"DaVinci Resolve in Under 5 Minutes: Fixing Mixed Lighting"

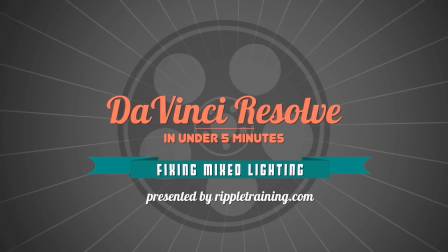4s
I'm Alexis Van Herkman, and welcome to Resolve in a Rush, where you'll learn DaVinci Resolve grading and finishing techniques in under five minutes.
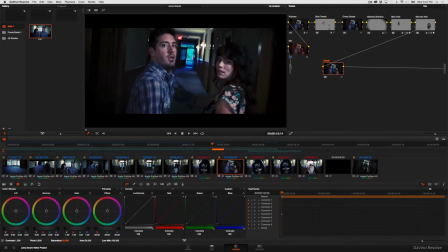12s
In this episode we're going to take a look at a nice fast shortcut for dealing with shots where you have mixed lighting. So for example in this clip here you can see that I've created this pretty
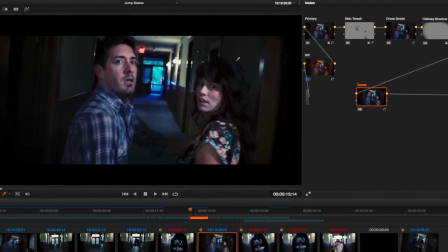25s
elaborate grade that is treating the whole interior of
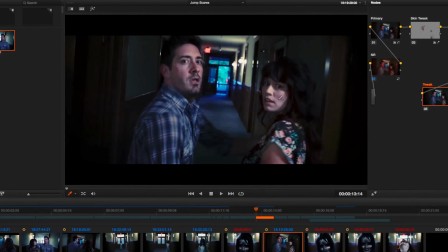30s
this room exactly the way I want it to be treated but I've got a lot of really bright blue light coming in through this window. This is a result of the cool sunlight mixing
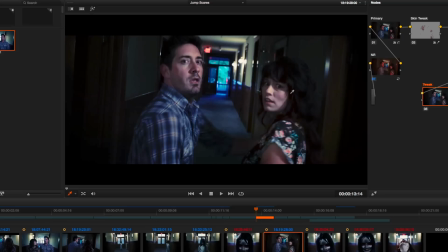44s
with the tungsten light that's illuminating the rest of the scene. I have a mixed lighting situation with two very different color temperatures. If creatively I wanted this to be this way That's great, but if you don't it's a really easy way of doing this So the first thing I'm going to do is create a new node,
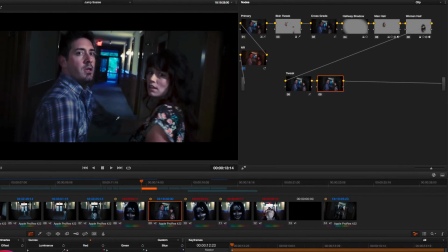64s
which is where I'm going to make this adjustment This is going to be a secondary correction. I'm just going to affect the window I don't want to touch anything else in the scene
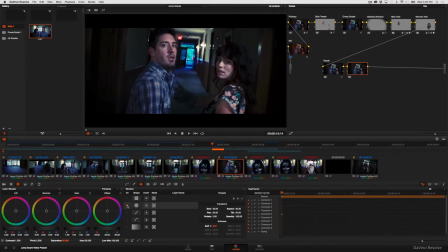75s
So the first thing I'll do is to turn on a circular window
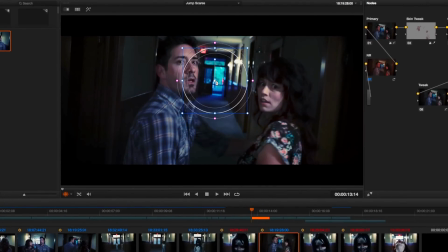82s
I'm just going to keep it simple and and I'm going to shrink the circular window to match the size of that door because the blue light only falls off a short ways from the door.
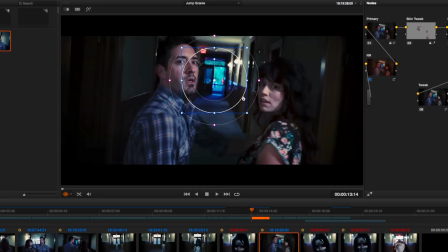98s
It can't quite compete with the tungsten lighting inside here. So I don't need a giant window, and I don't want to overlap with his shirt because I don't want what I'm about to do to affect the blues that happen to be in his shirt.
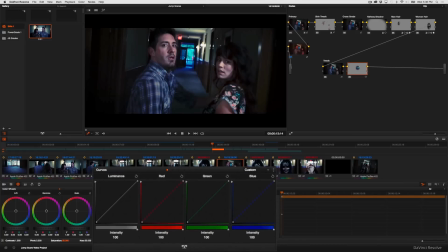112s
With that done, I go back to my curves, and because I created that window, any curve adjustment that I make is going to be restricted to the inside of that window, which is why this is a secondary operation. I'm going to use the hue versus sat curves. These are some of my favorite curves.
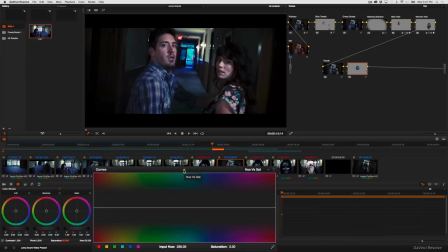130s
In fact, if there's one control I use almost more than all the others, aside from lift gamma gain, it's probably hue versus sat. and what I'm going to do is I'm going to click the shortcut buttons to create control points for
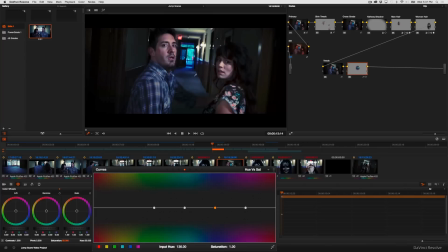143s
cyan and blue because what I'm finding objectionable is this range of cyan through blue color and then by dragging these control points down you can see that I'm selectively desaturating just
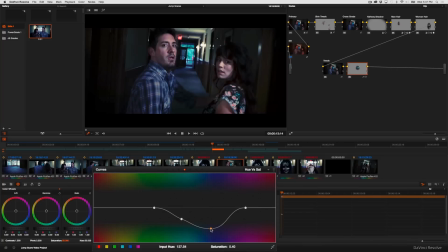160s
the blue and cyan that I don't like by varying amounts and because I've got that window there,
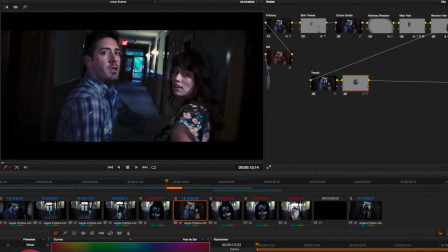168s
this desaturation isn't spilling into his shirt, which I like, or any of the other blues throughout the scene that I like. And if I turn this node off and on to get a before after, you can see that this small adjustment, while I didn't completely desaturate it, there's still some color out there,
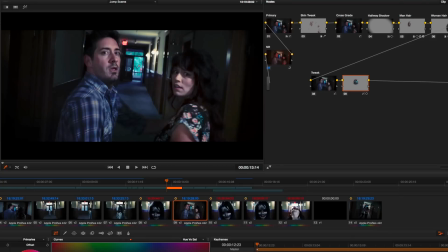188s
brings the whole region outside this door much more in line with the rest of the scene,
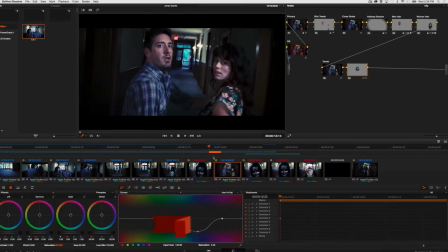194s
so now it doesn't stick out like a sore thumb. I hope you found this useful.
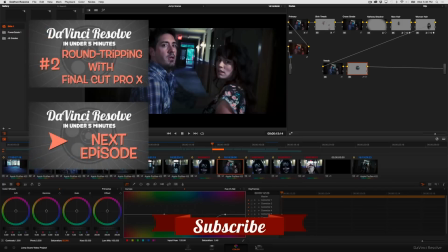200s
If you want more information on editing or grading in DaVinci Resolve, I strongly suggest you check out my Editing in DaVinci Resolve 11 and Grading in DaVinci Resolve 11 titles available from Ripple Training. I'm Alexis Van Herkman, thanks for watching.